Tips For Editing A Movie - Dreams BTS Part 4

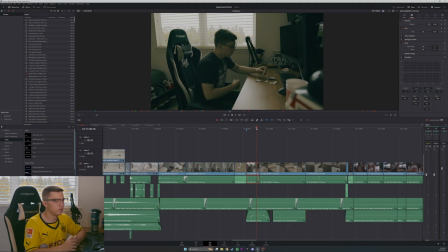[8:31]
It was a sound that I really felt was necessary for the scene. I feel like it's a common thing, you know, the noise of these doves specifically, that's such a, I don't know, it just brings you back to your childhood and these simpler times, and just that feeling in the morning when,
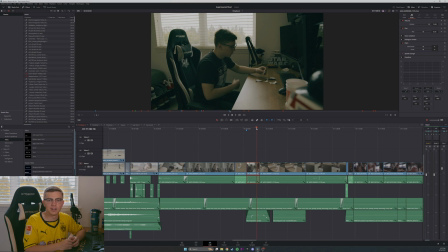[8:49]
you know, the world kind of hasn't woken up yet and there's just the birds chirping outside, and just that specific dove was something I really wanted to add in for this scene.
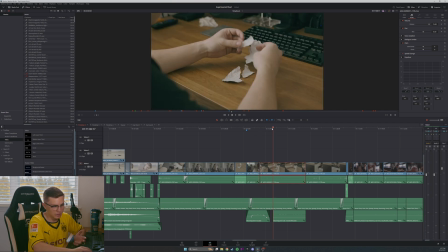[9:00]
And so I did, and that was, again, not something that was in the shots initially. It was something that I added in. I found the sound effect. I think I found this one on YouTube, actually. And yeah, I found it for free and added it in. Just very quiet, very subtle in the background, but it added a little bit extra to the experience of the film.
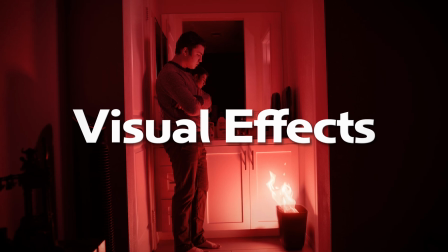[9:19]
Now, there wasn't really a whole lot of special effects in this project. This is probably one of the least effect-intensive projects I've done, especially after The Doorway. That one was the most I've ever done, so it was kind of nice to not have to do too much with this one. But there was a couple, and so I want to talk about those right now.
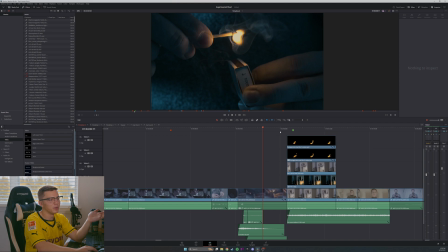[9:38]
Obviously, I think the most prominent one, most obvious one, is the trash can.
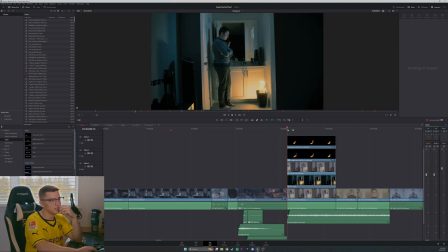[9:43]
And this was achieved from a multitude of techniques that started on set and then was also stuff that I did in editing. So this right here is the original shot that I filmed. And as you can see, there's a light here on the ground,
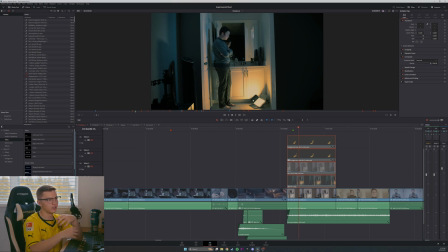[10:00]
and that was what was giving the nice lighting on the whole scene and really helped make the fire feel real. The light that I was using had this effect that does kind of make it flicker, and so you get that nice, you know, flickering flame effect.
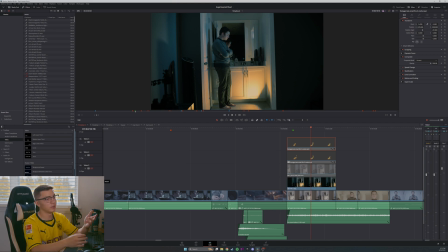[10:16]
So then obviously the next step is to paint out the light, and I just did that in Photoshop, just using the clone stamp and some of the generative fill to remove that, and then added on the trash can back into the shot,
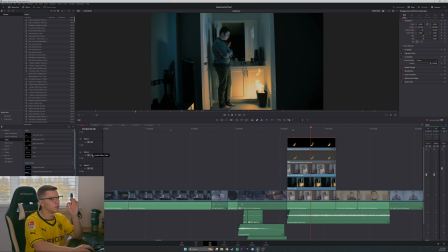[10:35]
and then finally you add in the fire, and to blend it all together, add a little glow to the fire. And the glow with the fire is just duplicating the layer. So as you can see here, I've got 2 layers of the fire.
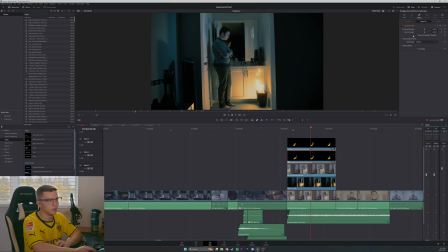[10:47]
So I duplicated the layer, and then I just added a Gaussian blur to it. And I think I also, yeah, and then I changed the blend mode to screen. So just duplicate the layer, add a blur to it, change the blend mode to screen or add, either one works. And that just kind of gives the fire a little bit more of that glow that I was looking for.
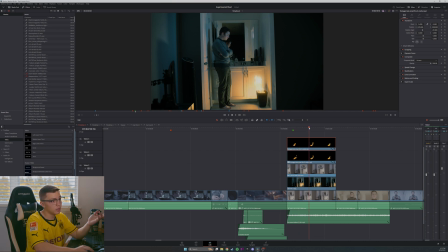[11:06]
Overall, this effect really wasn't anything crazy. It's just lighting on set, add in some fire, add in, you know, put some fire in the dumpster, but a lot of the lighting is doing kind of the heavy lifting of this effect, and that's what made it so easy.
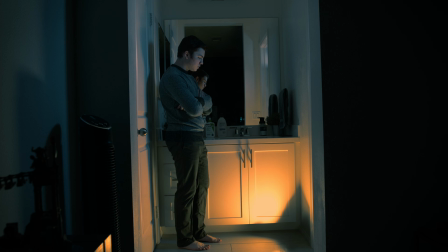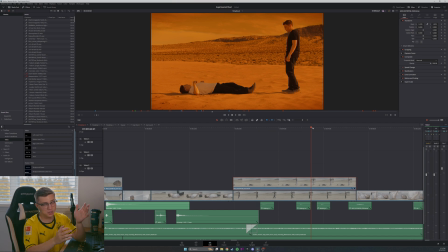[11:34]
Okay, so this effect, it's very simple. It is just a standard cloning effect. It is nothing crazy.
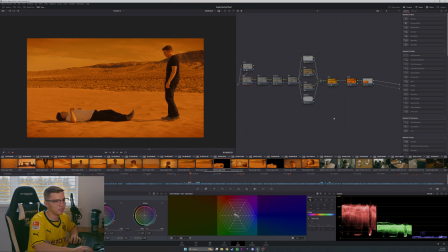[11:42]
There's probably a million tutorials online on how to do a cloning effect, and pretty much all it is masking. And so if we look at this, if I disable the mask on this layer, we can see the shot that was actually
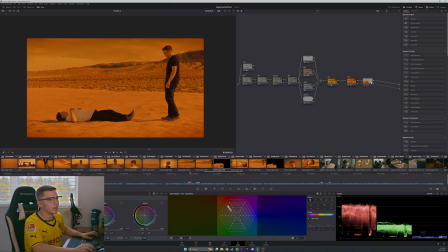[11:57]
filmed before the mask was added on, before the effect was added on. And so pretty much to do this shot, you just film the shot twice.
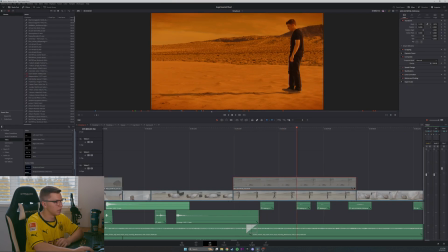[12:05]
So we have this shot that we film, and then you film the second shot laying on the ground,
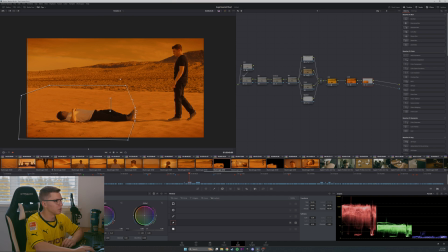[12:12]
and then you go in post, and you just add a little mask, cut out one part of the frame, and then boom, you've got a really easy cloning effect. Now, one thing again, this goes back to lighting. Lighting is key in visual effects.
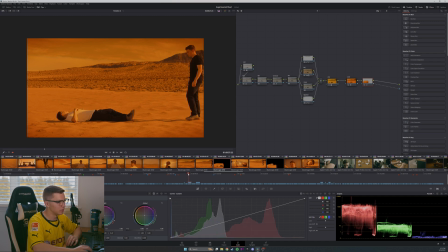[12:29]
The lighting of the scene, as you can see, there's a shadow on me, and as I walk forward, that shadow also moves forward.
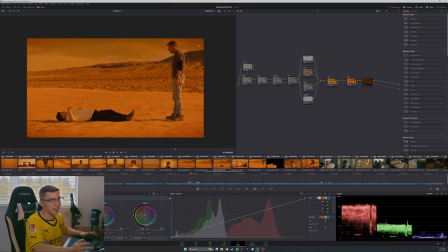[12:37]
That's why, in these shots, my dad was standing in, because his shadow is what you're seeing in these shots, not, obviously, my own shadow, because I couldn't, yeah, that's not possible.
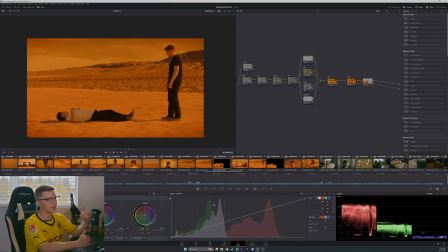[12:52]
I can't cast a shadow on myself, you know. So having someone stand in here really helped add just a little bit of an extra touch to this effect, because you have that shadow and because you have that interaction between the two characters, essentially. There you go. It's nothing special. It's just masking. That's all it is. It's masking and lighting. Those are the 2 biggest things, and that made these effects look so good.
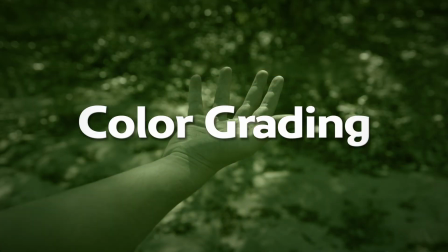[13:21]
Now on to color, which is one of my favorite parts of editing, and it really helps to just polish the footage and make it look like it's really a movie, you know?
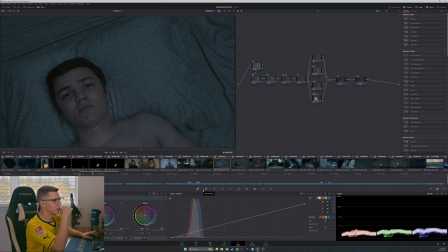[13:35]
So the first example I want to look at is these nighttime shots here, and getting this look and kind of making it dark, but not to the point where you can't see anything.
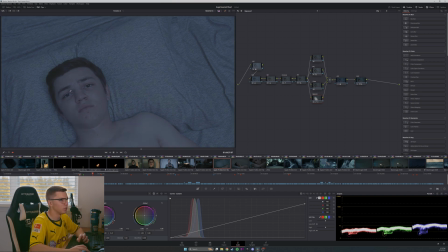[13:46]
If we look at what I filmed on set, this is before the color grading, this is before anything was added to it. We can see that it is actually brighter. I did make it darker in post, and that's a big thing to note when you're filming. If you're doing a night scene, it is always easier to drop the exposure down typically in post than it is to raise it up. And what that's going to do as well is the more light you have in a scene, the brighter it is, the sharper the image is going to be, the less noise there's going to be in the image, and it's overall just going to look better. So if you're filming a night scene, especially when you can't really overexpose the image, it's always better, and in this situation where I can control the light, it's always better to raise the light up a little bit while you're filming and then drop it down in post,
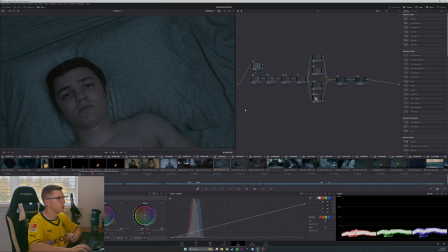[14:34]
because you're gonna get a sharper, crisper looking image. So with this, there's not a whole lot going on. It looks like a lot, but it's mostly just adding contrast and desaturating the image.
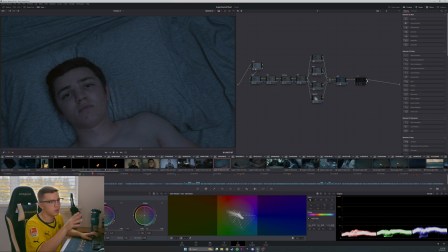[14:50]
So you can kind of see, this is where this is the actual color grading. This final node where it says look, that is the actual color grading. And you can see it's not doing much. It's a very minor tweak. It's a very subtle difference.
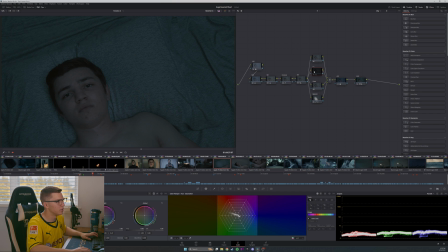[15:02]
But there's already so many other things that happen before that that contribute to the look. Contrast is a big one. We leave contrast right here. There's a good noticeable shift there.
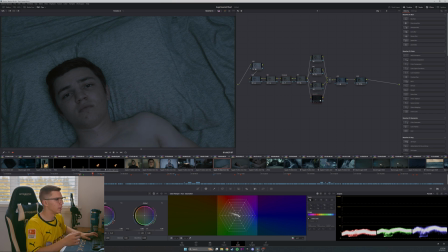[15:16]
I also added this vignette to basically bring down the exposure of everywhere else but where I am. So if you can see this mask right here, it's helping to keep me at the same exposure,
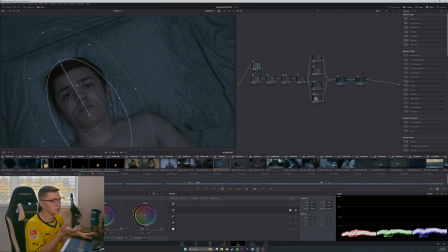[15:32]
but then bring down the surrounding environment, again, to keep the clarity of the image and to make it not too dark, but then, again, still make it feel like it's night, because it is supposed to be dark, but you don't want it to be too dark. So it's a good balance there.
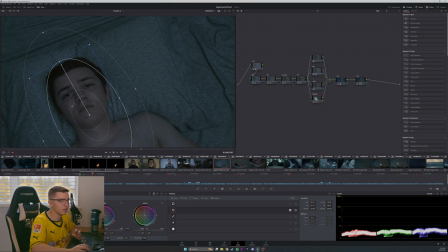[15:48]
And masking in color is another thing that is very, very helpful, especially when you're trying to direct the viewer's eye to a specific point.
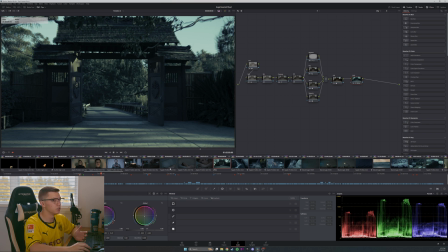[15:58]
And then we, of course, have the second dream sequence, and this is one where color is used in a bigger way,
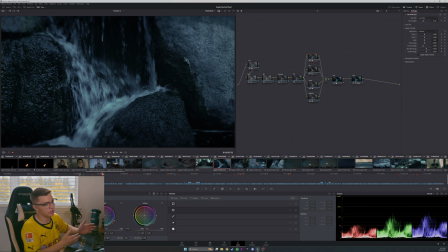[16:06]
where I'm taking basically the same footage and color grading it differently so that it feels like you're in the same environment,
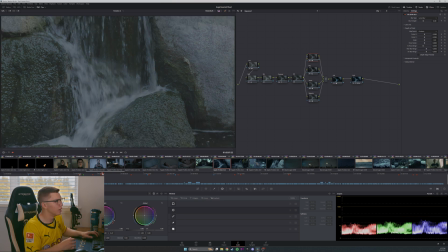[16:14]
but it's a different feeling, and things have changed. If we look at the original footage, this is kind of in the shade. It's not direct sunlight. And I am doing a lot here. There's a lot going on.
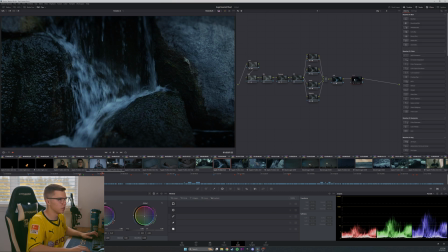[16:26]
There's some effects that I was adding on to it. But if we look at just the look, just the color aspect of it, gonna say, I love the color warper inside of DaVinci.